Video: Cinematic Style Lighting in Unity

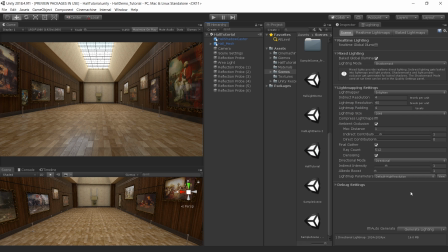So let's bake lighting for the final time and see how this looks.
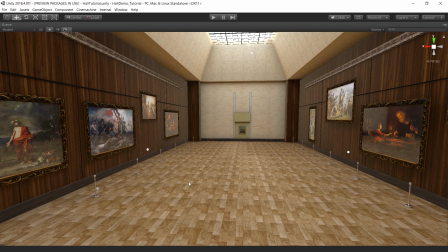Alright, though final light map is baked and the results are quite nice and the lighting is looking really great.
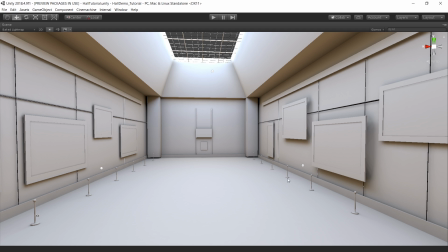We are getting nice contact shadows and details and we're also getting nice light coming inside the hall.
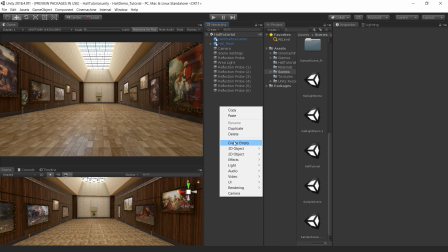So let's finally add the post-processing. First create an empty game object. I call this post-processing.
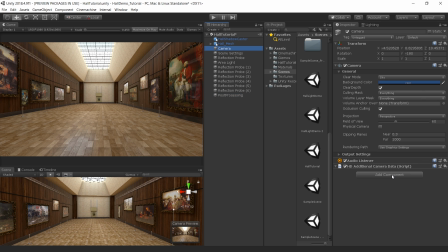Then first go to a camera and add a post-process layer. Change the layer to post-processing and also change the layer from here to post-processing. If you don't have this layer, then go to add layer and create a new post-process layer from here.
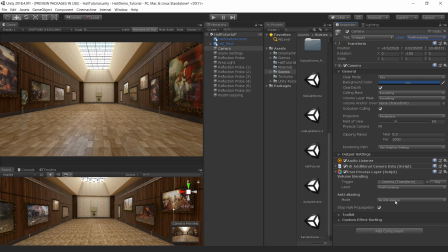Change the layer to post-process and in the anti-aliasing, choose temporal anti-aliasing. It may look a little bit weird in this scene view, but when you run, it will look fine. Then go to post-processing and add a post-process volume component.
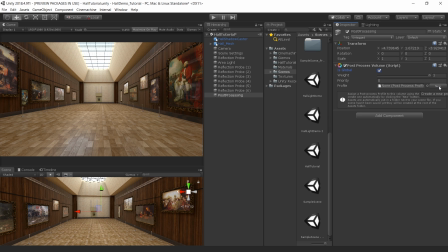Turn on this is global mode and click on new to create a new profile. And then change the layer to post-processing from here as well.
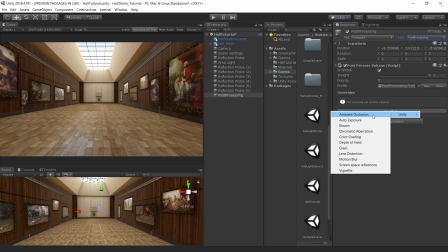Let's first add our favorite ambient occlusion node. Click on all to enable all the option.
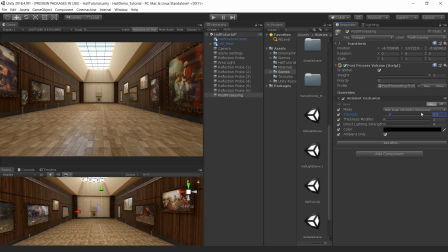Set the intensity to 0.5. Let's add a little bit of thickness. So now we are getting nice contact shadows in these areas. Then add bloom to add some glow in our scene. Then let's add color grading. Click all to enable all the option. For the tone mapping, choose ACES.
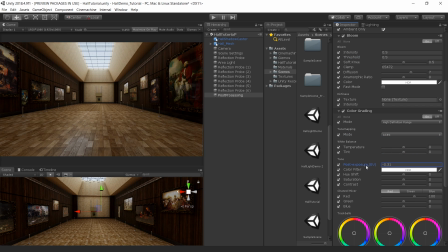This will add nice drama in our scene. Increase the exposure compensation and also decrease a little bit of contrast.
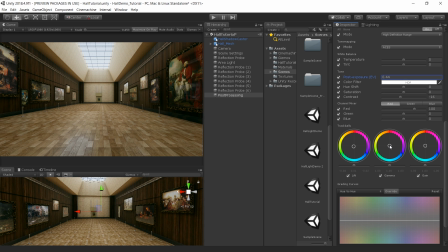For the lift, choose a dark greenish tone, and in the gamma, use a warmer tone, and in the gain,
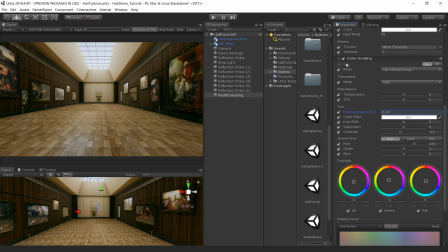move the slider to the greenish, something like that. Okay, so we add a nice drama into our scene.
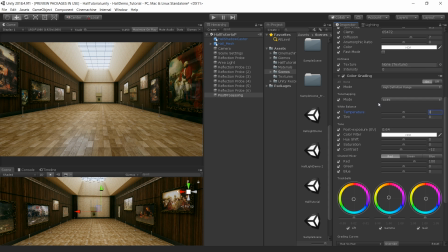Feel free to play with these settings. Then add chromatic aberration.
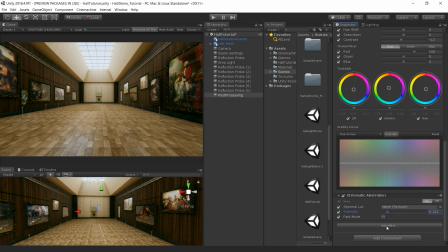Click all and let's add a little bit of chromatic aberration. And finally add a little bit of vignette in our scene.
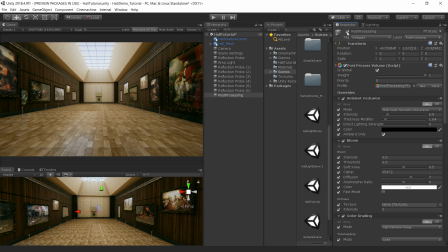You can see there's a huge improvement with before and after the color grading. And finally for the sunlight, I used a direction light.
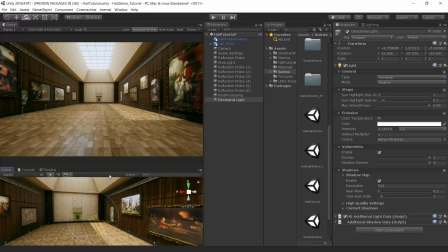Enable the contact shadows. And then increase the shadow resolution to 2048 to get proper shadows. And also increase a little bit of intensity to create the direction light.
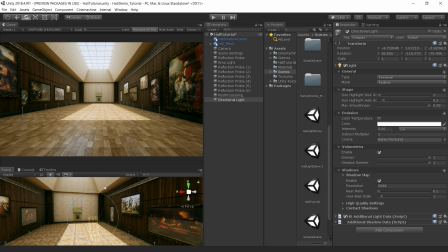But you see that this is not looking realistic because we are not getting any kind of bounce light on the ceiling. So to fix that, go to lighting and turn on real-time global illumination and generate lighting one more time.
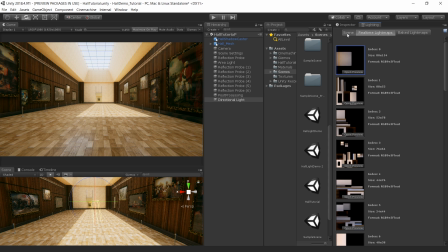Alright, so you can see after baking the real-time light maps, now I'm getting nice bounce light on this ceiling object.
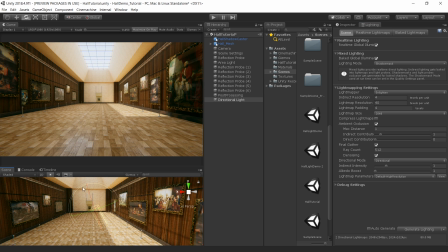And if I move my direction light, now the global illumination is also affecting.
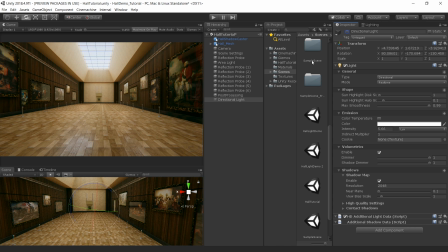And even if I turn off this direction light, the global illumination is automatically adjusted in the scene.
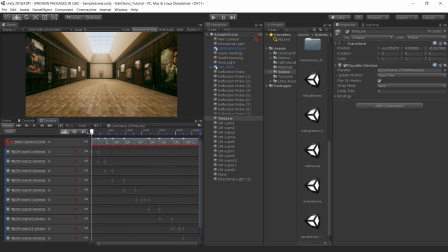So that's how I light the scene. Later I added a cine machine and camera animation to create the whole demo.
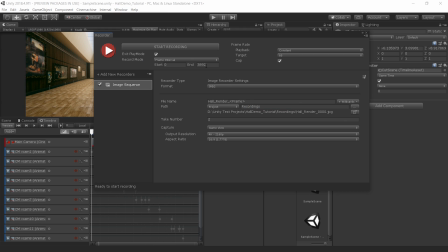And I also used the Unity Recorder to render out the whole animation sequence.
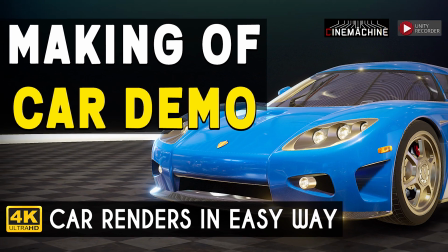If you want to know more about cine machine and Unity Recorder, please watch my video about car rendering demo in which I explained the whole process.
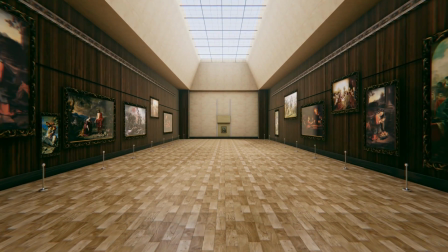Alright, that's pretty much it for this video. If you want to explore this project, you can download it from my Patreon page.
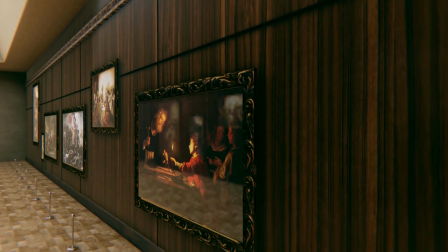Link is given in the description. If you have any queries regarding my videos, you can always ask me in the comment section or join my Discord server.
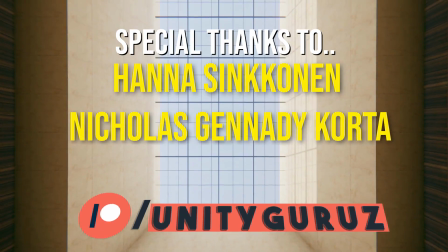I would also like to thank Hannah Sinkonen, Nicholas Gandhi Korta, and Dimadu for Patreon support.
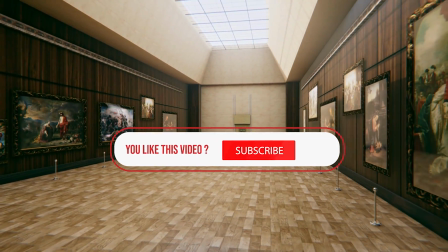For more videos, please subscribe the channel and share if you like. See you in the next video.
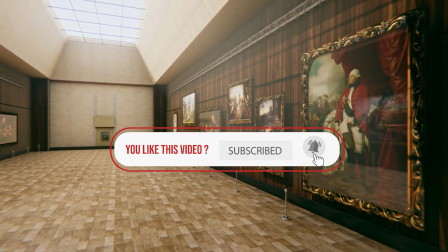Bye-bye.